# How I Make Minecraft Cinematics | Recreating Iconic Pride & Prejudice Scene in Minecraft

Hello friends, welcome back to my channel, and if you are new here, hi, I go by Cozy. I make cozy cottagecore Minecraft builds and often also make cinematics, whether they be funny or maybe more on the pretty aesthetic side. Recently, I have had a lot of people asking me how I actually make my Minecraft cinematics. So today we're pulling back the curtain and going full behind the scenes. I am going to show you how I recently recreated a scene from my favorite movie ever, Pride and Prejudice from 2005, featuring Keira Knightley and Matthew McFadyen. And that one
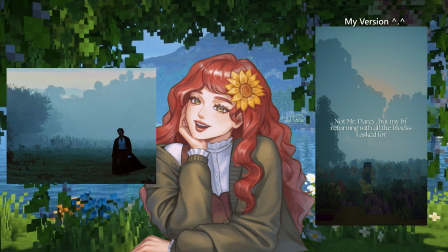(0:36)
scene where it's like the misty morning where Darcy's walking across the field towards Lizzie, all dramatic and intense and in love. So we're gonna tweak shaders, I'm gonna film with Flashback, and then edit it all in Davinci Resolve. Oh, and this is also my very first video outside of streaming with my little PNG tuber hanging out in the corner. So hi from Mini-Me, who will also be silently judging my editing choices as we go along. Without further ado, let's get going. So I'm in this lovely world.
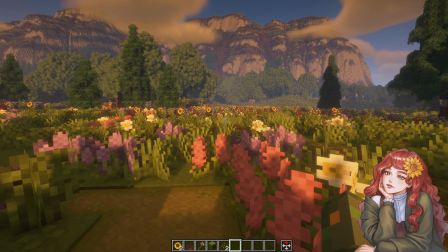(1:10)
I like this area. It's flat. There's some trees around.
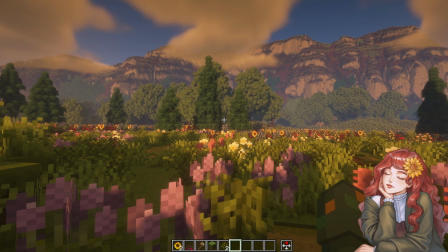(1:14)
I did copy a few of these trees over, so it is slightly similar to the screen grab from the film.
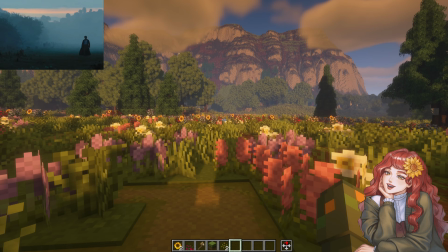(1:23)
There's like some bushes and stuff on the side. Now I need to find the right time to set it at for filming.
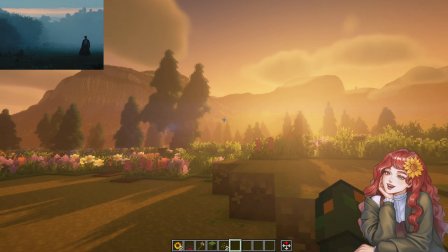(1:29)
So right now we're set at like right at dawn. Time is set to 0, but I would like the sun to go more on this side,
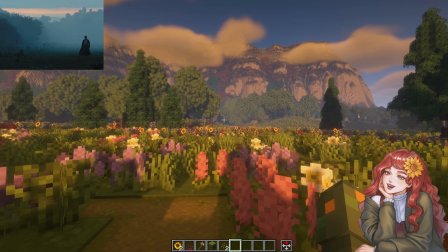(1:36)
as there's like just a sliver of orange in the sky during that section of the film.
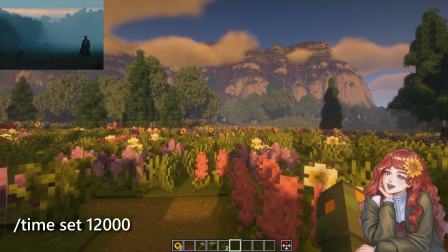(1:41)
So let's see what 12,000 looks like. Okay, yeah, so that's a lot closer.
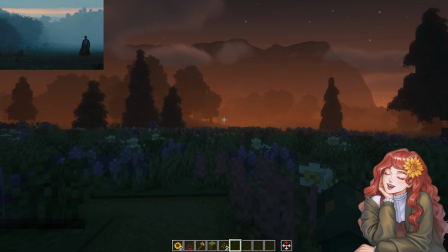(1:47)
13,000 I think is gonna be fully dark. Not bad though, that's pretty close. I want that fogginess, so let's do time set 12,750.
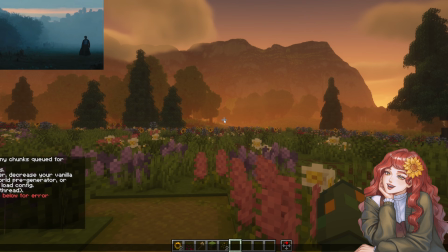(1:57)
I'm liking that vibe. That's, I think, too light. So I think what we're gonna go with is the time being set to 12,750.
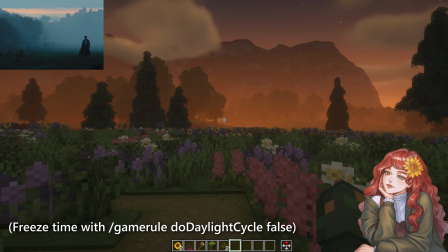(2:05)
And I have the time frozen, obviously. Now this is default BSL settings for my shader.
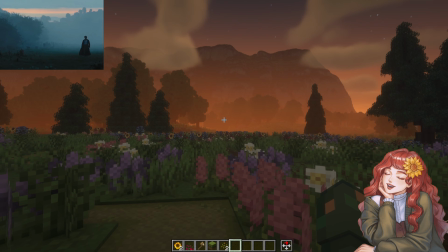(2:13)
I would like to mess around with the settings and try and get the shader itself as close
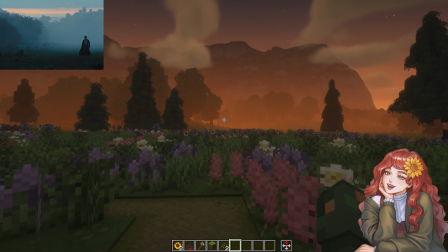(2:19)
to the screen grab from that scene that I have next to me as physically possible. It likely won't be exact, but we're gonna do our best. So it has very pale blues, quite cold, but then with just a hint of orange through.
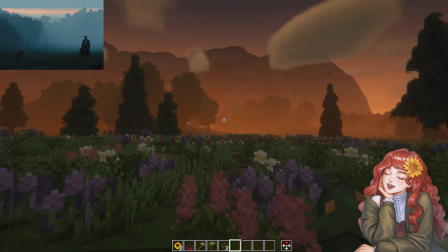(2:34)
Now, I have distant horizons on in my footage. I do not believe this mountain will show up.
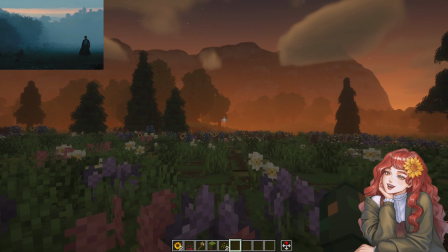(2:40)
I think it's gonna be too far. That is a-okay. We'll definitely get this tree line. That's the main goal here.
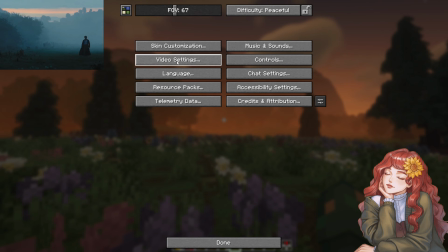(2:45)
Let's go into our shader settings, video settings.
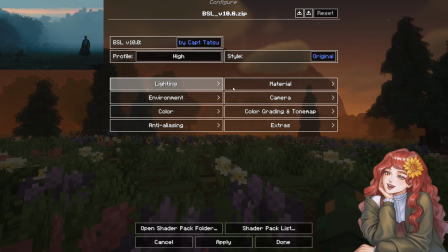(2:51)
Okay, first, there's a whole lot of fog in this scene, so let's go ahead and get that taken care of.
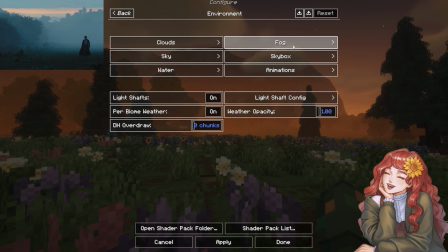(2:55)
So I'm going into environment, and every shader is different as far as the settings are concerned and how you can tweak it. I use BSL the most out of all of them. I know there's a lot of people out there that are diehards for other shaders, and that is totally fine. BSL, I love BSL. I'm mostly gonna be sticking with that. And I do really like how you can customize a lot of things about it.
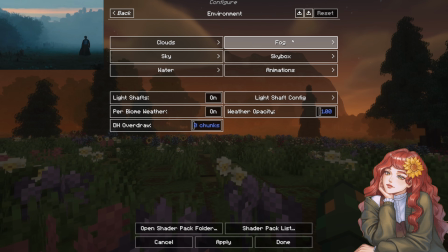(3:15)
But in my experience, most shaders have a lot of settings you can tweak. So fog. Overworld fog density, let's just see what it looks like all the way cranked up.
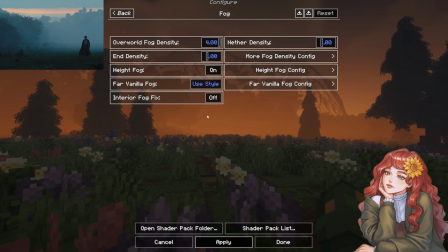(3:25)
Okay, that's much better since the distant horizon's having to reload. That's definitely more that dense fog that I would like. Now I'm looking through the options.
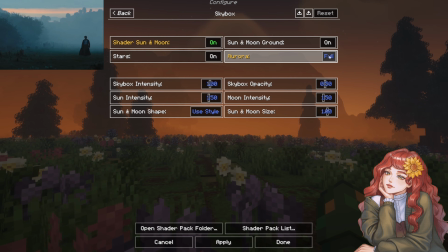(3:41)
Now I do like to set the shader sun and moon on. I don't think we won't need the aurora for this. Light shaft. So the screen grab, because of the fog, there's quite a bit of haze to it.
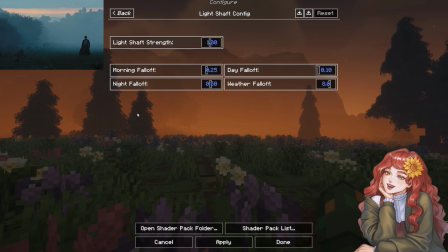(4:00)
And for a lot of my videos, I don't really like a lot of haze. I want it to feel very clear and crisp. But for this, obviously the romanticization, we definitely need it.
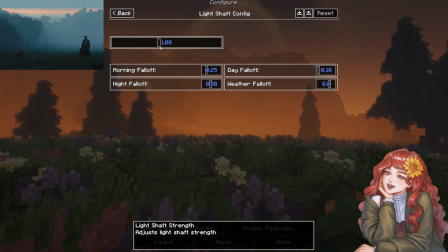(4:09)
So light shaft strength is set to 1, more than I normally do, but let me see, cranking it all the way up to 2. I like that. It adds a little extra to it, just a little haze around the flowers. So let's go to color, and then I'm gonna mess with lighting color.
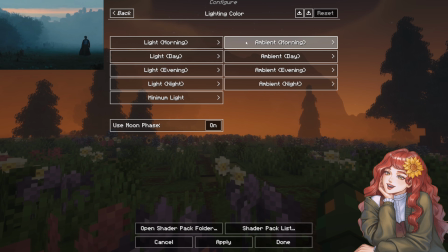(4:29)
And with BSL, it has it set based off the time of day. So let's set it to evening and see what happens. Okay, so you have red, blue, green, and intensity. The screen grab is very blue, so we're gonna try and emulate that as much as possible.
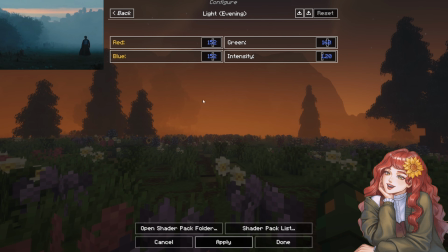(4:48)
No set way of doing this. You just kind of have to go with it little by little.
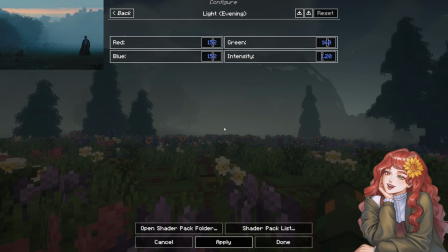(4:54)
Okay, so that's them canceling each other out for the most part. That's a little spooky. That's a little too gray for what we're wanting. So let's move up the blue. Okay, better. Still a little spooky though. Let's maybe add some green and see what that does.
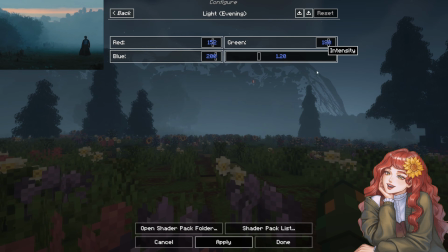(5:14)
Because it's like a light blue-green. Okay, that's more the correct tone, but it's still a little too dreary. I want it to be a little brighter. Okay, that's too green.
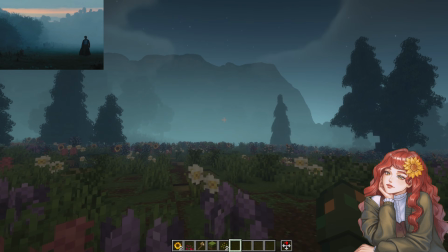(5:28)
Better. Okay, so I'm liking this green tone, but it needs to be brighter.
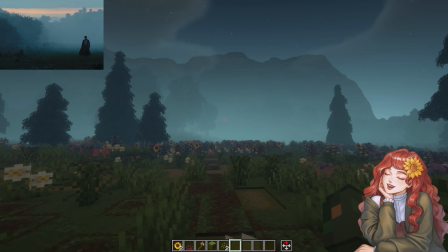(5:34)
It's still too dull. There's definitely a lot of white in the haze because it is, I believe in the film, like just now, very, very, very early morning.
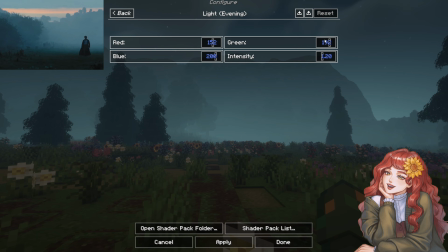(5:45)
Let's see what happens if I just push the intensity up. So it's set to 1.20.
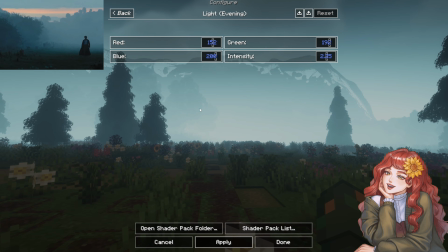(5:51)
Okay, so this is kind of that haze that I was wanting. It's probably a little too much white now. So let's see, it was at 1.20. Let's try 1.80.
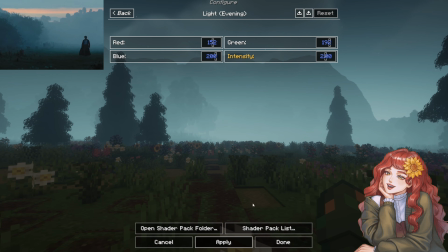(6:06)
That could be a little more intense. Let's try it at 2. Okay, we're getting there.
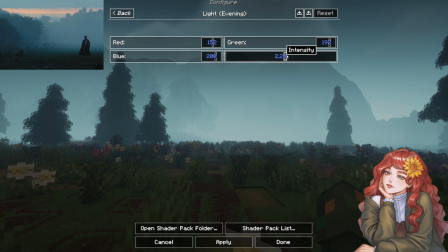(6:12)
Still would like it a little more intense. Maybe 2.25.
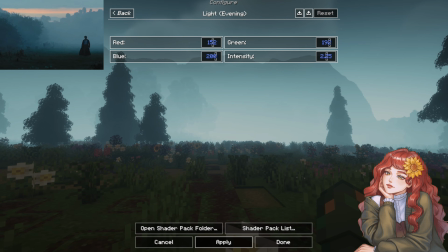(6:18)
And now that it's brighter, I'm thinking we need more blue rather than green. Okay, now we're cooking. That is looking much more close to the film. Let's try a little bit more blue.
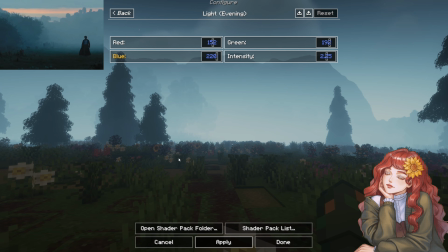And then perhaps a smidge less green. It is Editor Cozy from the future. I just wanted to pop in really quick and say that in looking back on the footage, I think the setting that I reached at this very point is actually the closest to the screen grab, but I did not quite realize the saturation level differences between my vertical monitor and my horizontal monitor. My reference photo at the time of filming this was on my other monitor and they looked quite close. Now in editing, I realized I was actually a little far off by the end. However, I definitely get it to that point in post for when I put it into Davinci Resolve and do my final color grading. So live and learn. I'm figuring this out as I go too. But yes, I realize now that you can actually get it quite close just with the shader. I should have just had it a little bit more green and a little darker. So live and learn. Okay, that's it. Just wanted to pop in and say that. I think that's pretty close.
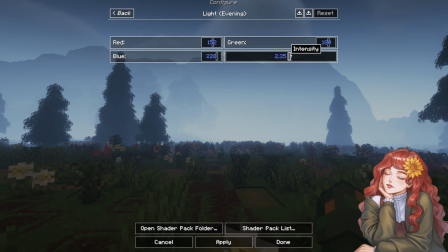(7:47)
Let me check the intensity one more time with the colors having shifted.
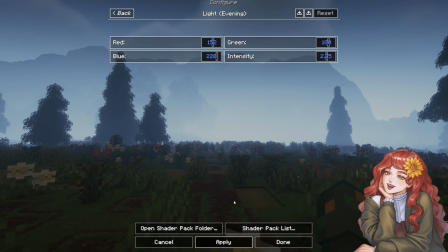(7:53)
Okay, yeah, let's go with that. Let's go with that. So there's our color grading.
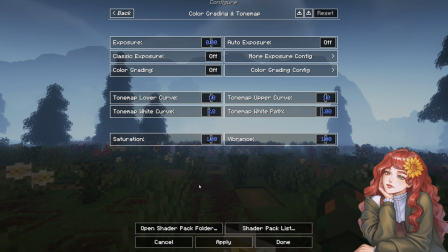(7:58)
And now that we've finished maybe we could move the sat up 1.10 and match the vibrance.
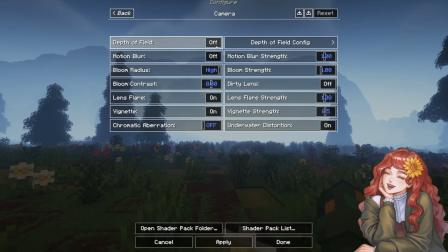(8:07)
I do want my depth of field on, definitely.
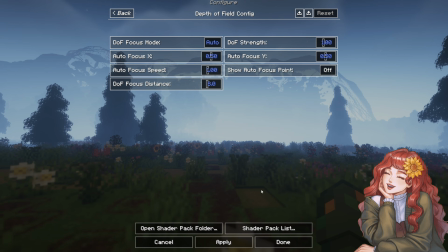(8:13)
I'm not sure quite how strong. That'll also add to that kind of foggy haze.